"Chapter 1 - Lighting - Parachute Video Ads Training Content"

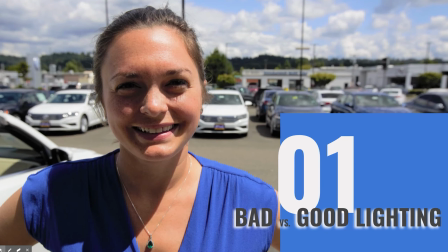(0:00)
Okay, chapter 1, good versus bad lighting. And believe me, the customers notice the difference. And my goal is to get you in that spot, like I said, where you're looking at the footage going, man, I look good. And this is how. So what we're going to do first is cover some of the most common mistakes that I see made.
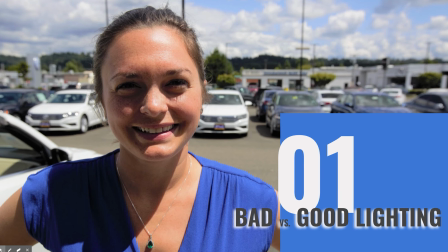(0:15)
This is my beautiful wife that you'll see acting as our model for what to do and what not to do.
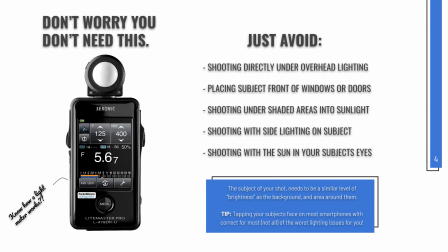(0:20)
Let's jump right in. Okay, so first of all, this device, you don't need to know what it is, but you do need to know why it exists. So it was created to help film production studios and production people compare the light, the brightness, the actual brightness. When you walk outside, your eyes adjust automatically. Cameras don't do that.
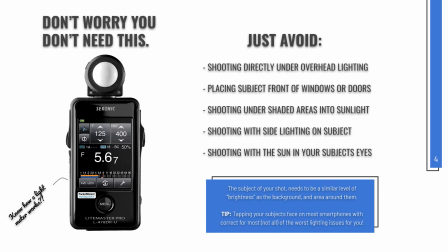(0:38)
So what they're trying to do is figure out the brightness of maybe the background, the sky, and the person. And this is one of the same things you're going to want to focus on, is making sure that in your shot, the person you're filming is about as bright as the background.
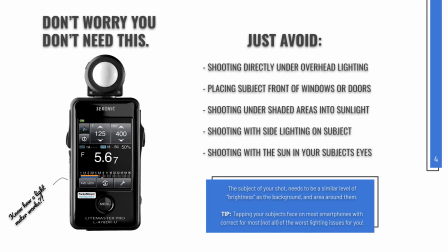(0:51)
And we'll talk a little bit about why that matters. So we're going to try to avoid shooting directly under overhead lighting, placing the subject in front of windows or doors where you get that silhouetted look, shooting under shaded areas, shooting with side lighting, which is really common, and shooting with the sun and the subject's eyes.
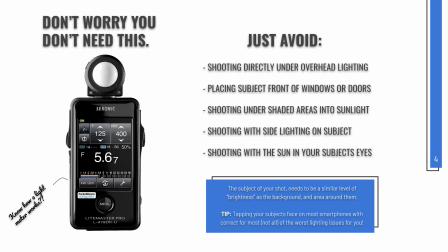(1:05)
So we're going to go over these things really quickly and just try to move through this chapter, because there really is just one right way to do it.
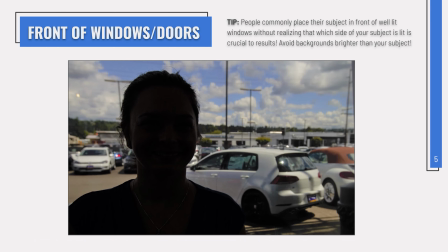(1:12)
And if you just focus on that, you don't need to worry so much about making these mistakes. So this is in front of windows. This is actually what happens when you put a customer or a person or someone you're filming underneath the shade, or even yourself, with the background being much brighter. The camera kind of has to pick between one of these two looks.
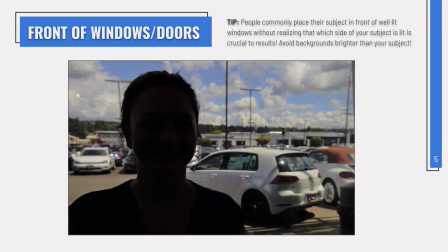(1:28)
Either you're normal and the background's too bright, or the background's normal and you're too dark, because you're separate brightnesses. So one of the things you want to focus on is just trying to make sure that you match your background. That's one of the most common mistakes.
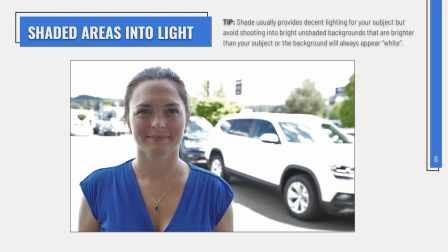(1:40)
Shade usually provides really good lighting for your subject or for yourself. So sometimes what I do is hunt a dealership for an overhang or a side of the dealership. If a building's a square and it's 2 stories tall, it's cast in shade on one of those sides, right?
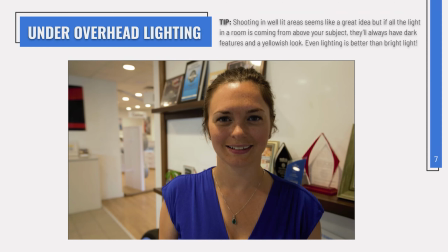(1:54)
So that's something to think about. Under overhead lighting is another really common mistake, because people, when they make videos, will head for a bright area in the dealership, but you'll see all the shadows underneath the eyelids here. If the area you're standing in is inherently bright, but the light's all on the ceiling,
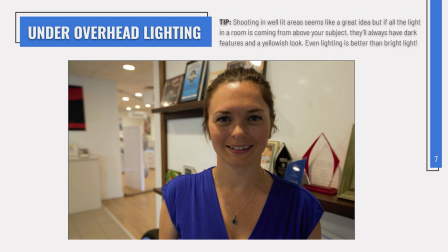(2:11)
it's not going to make for a good lighted face, because it's going to put a lot of shadows underneath your eyes,
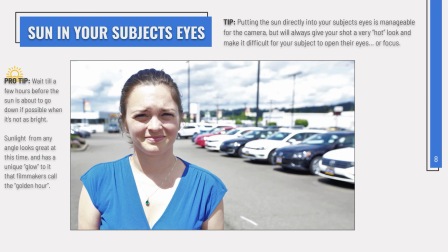(2:16)
underneath your nose, and it's not going to light your subject's face or your face very well. Another really common one is to stand with the sun directly in somebody's eyes, which obviously is going to light them pretty well, but it's going to give them this, oh my God, I can't see look on their face,
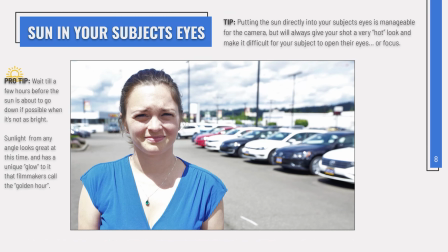(2:30)
which is never really that great for a video. If you'd like to if you have the option, you can wait until what's called, it's a little pro tip, the golden hours, which is basically a time when you walk outside, everything looks pleasant to the eye because your eyes adjusted.
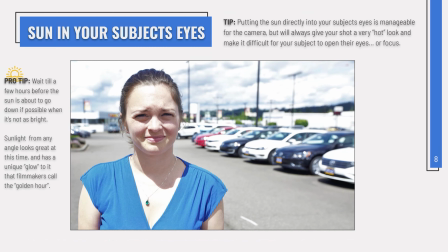(2:44)
It's actually not nearly as bright as it is during a 1 p.m., 2 p.m. as it is at a 6 or 7, right when that sun's about to go down. And so it kind of casts like the opposite of shade. It's like lit shade, this nice warm glow, and everything looks good.
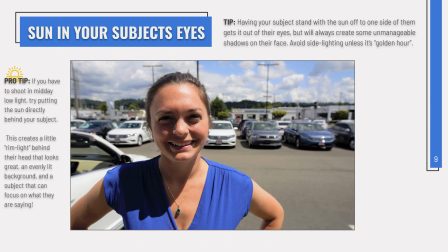(2:56)
If you can choose when to do your videos, that's a great time to choose. Here's another problem: having the subject stand with the sun off to one side. Now, whether it's the left side or the right side, you want to make a choice here about exactly how to orient yourself in the sun, or even just try to avoid shooting in this scenario altogether by following our one last tip here.
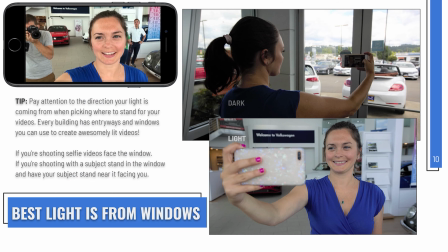(3:16)
So if you look in the top right, what I've actually had our model do here is just wander up to one of those big plate glass windows that's in every single dealership. It's a horizontal window, and what it does, it forces all the light to flow into into the frame horizontally.
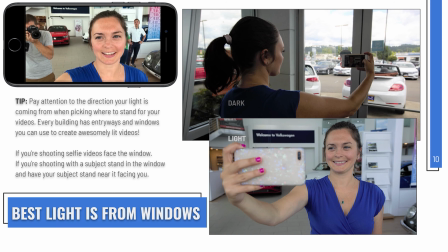(3:32)
So now she's lit, if you look in the bottom right, essentially about like a makeup mirror would be. If you look at the top left, you can see me actually taking the picture of her, and you can see someone in the background there learning a thing or two up in the top left.
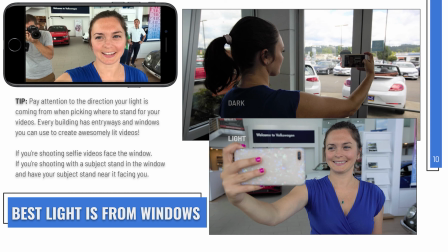(3:43)
But look how amazing that shot looks, and it's effortless. And you wouldn't think, walking into this dark corner in the top right, that this is how to achieve it. Every single dealership has either big plate glass doors or big windows.
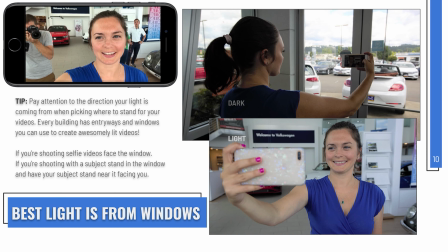(3:57)
And if you wander up to that window and pull your phone out and put the phone against the glass and look back at yourself, you're going to find that you look almost perfect every single time.